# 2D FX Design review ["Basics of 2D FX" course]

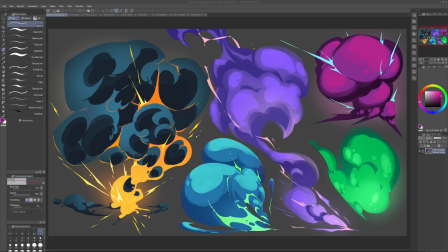0:00 Hi, Thomas. Glad to see your works. And let's break down your animations, or rather, concepts and animations. Let's start with concepts, and then we'll look at animations. I know that you've asked me about the design and specifically how to
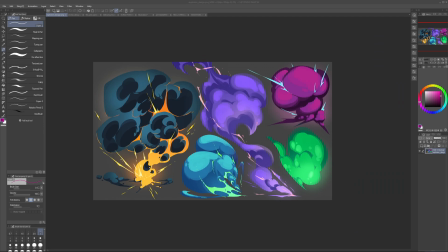0:18 design and light, shade, smoke better. And for that, we'll have to take a step back and mostly look at the form in space, because I think shape-wise and uh, graphically, your designs look pretty cool. They work pretty well.
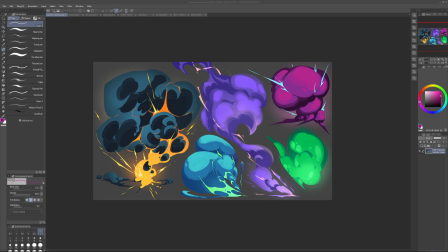0:37 And the things that we can add for the most part is the structure of the volumes in space. It's like creating something volumetric, something dimensional.
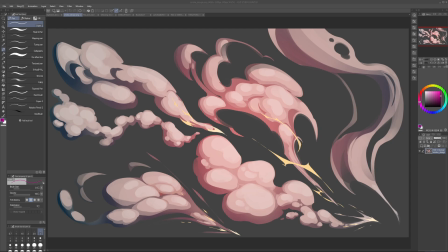0:51 And for that, we'll have to take a look at a couple reference examples. We'll have to take a look at different ways we can depict scenes and simplify scenes. And based on that, we can invent our own effects.
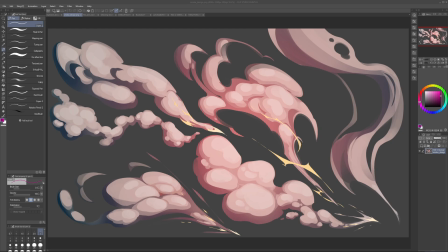1:07 And for that, I think it's important to both look at real life effects, understand how things work,
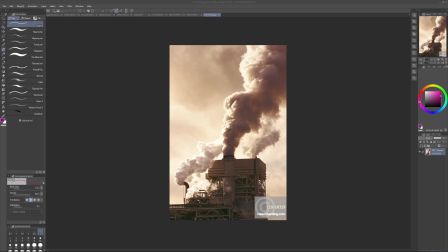1:15 and also look how we can simplify them, how we can stylize them in order to simplify the complexity of reality. And for that, it's best to use already existing animation effects.
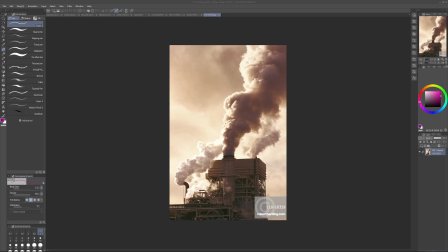1:32 Generally, especially at the start, we
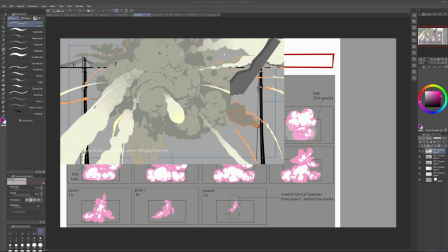1:37 should work with references a lot because we don't know how things look.
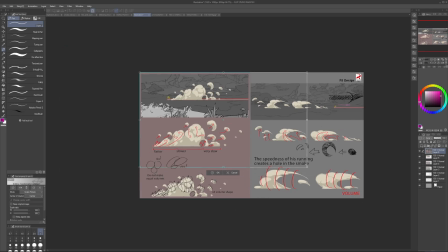1:42 Even if we kind of think we do, we usually don't.
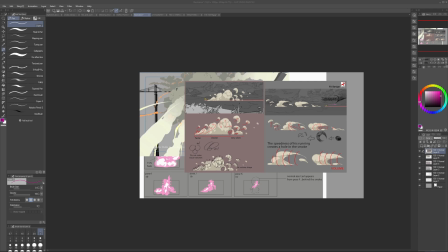1:48 So it's good to gather enough like data, information, and visual
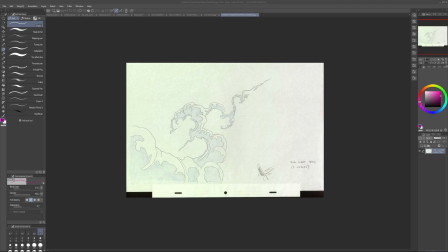1:58 examples of how scenes could look, how different artists tend to solve this
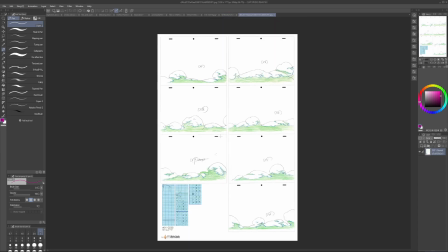2:07 task or like whatever,
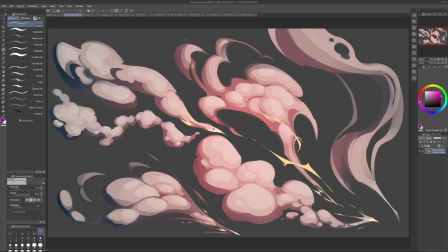2:12 and the problem, visual problem, and how we can do the same.
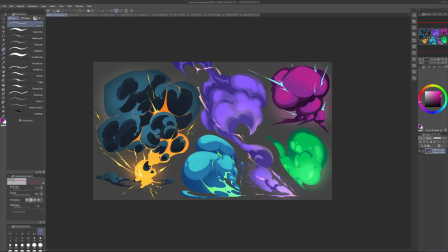2:18 So let's look here. So the shapes are pretty good, color choices are pretty good. I really like the volume here, especially because we have a very clear structure.
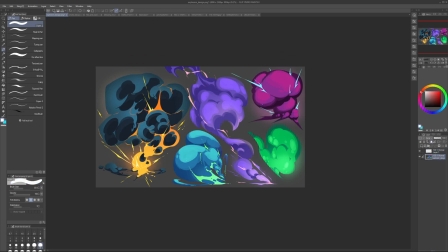2:33 So we have this big scene at the top, which pretty much works like
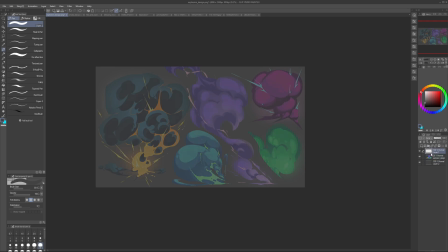2:42 the form that is at the top, like over scenes. We have the form that is behind, and we have nice overlaps.
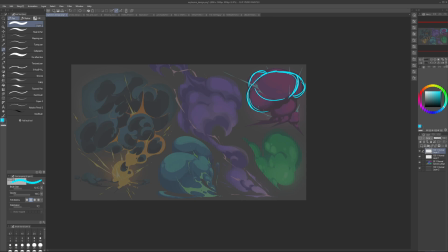2:57 So this is in front, this is in the back, this is also in the back, this is even more in the back, this is inside the shape. And then we have this shape, things that are directional and more sharp.
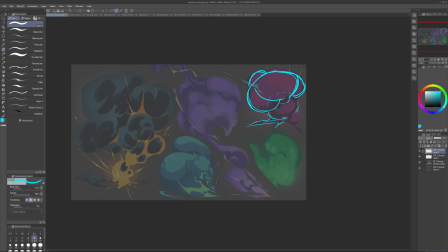3:11 And the only thing that I would push this to be directional because this radiates from the center and this doesn't, and it's not in perspective. So I would put it like this, maybe something like that, or something similar.
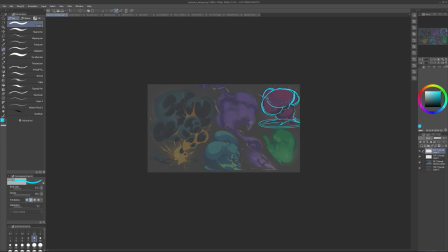3:27 So I would put it on a plane, on a curve, where these lines
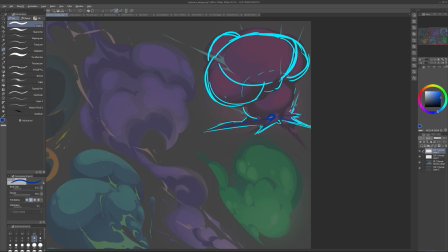3:34 radiate from the center of explosion rather than kind of going from something else.
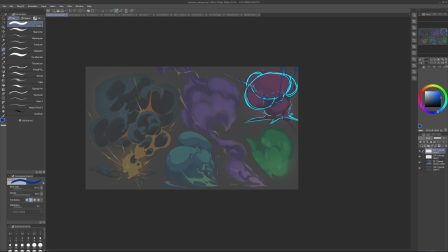3:43 And this is good because it also implies direction. It radiates from the center of explosion, which has a very clear kind of point where all the energy is coming from.
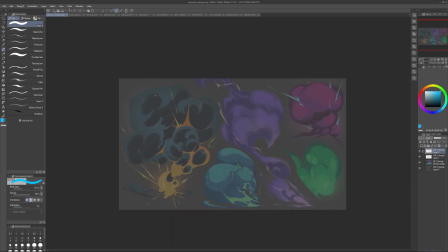3:58 This one is also pretty cool. I think it has a pretty cool silhouette.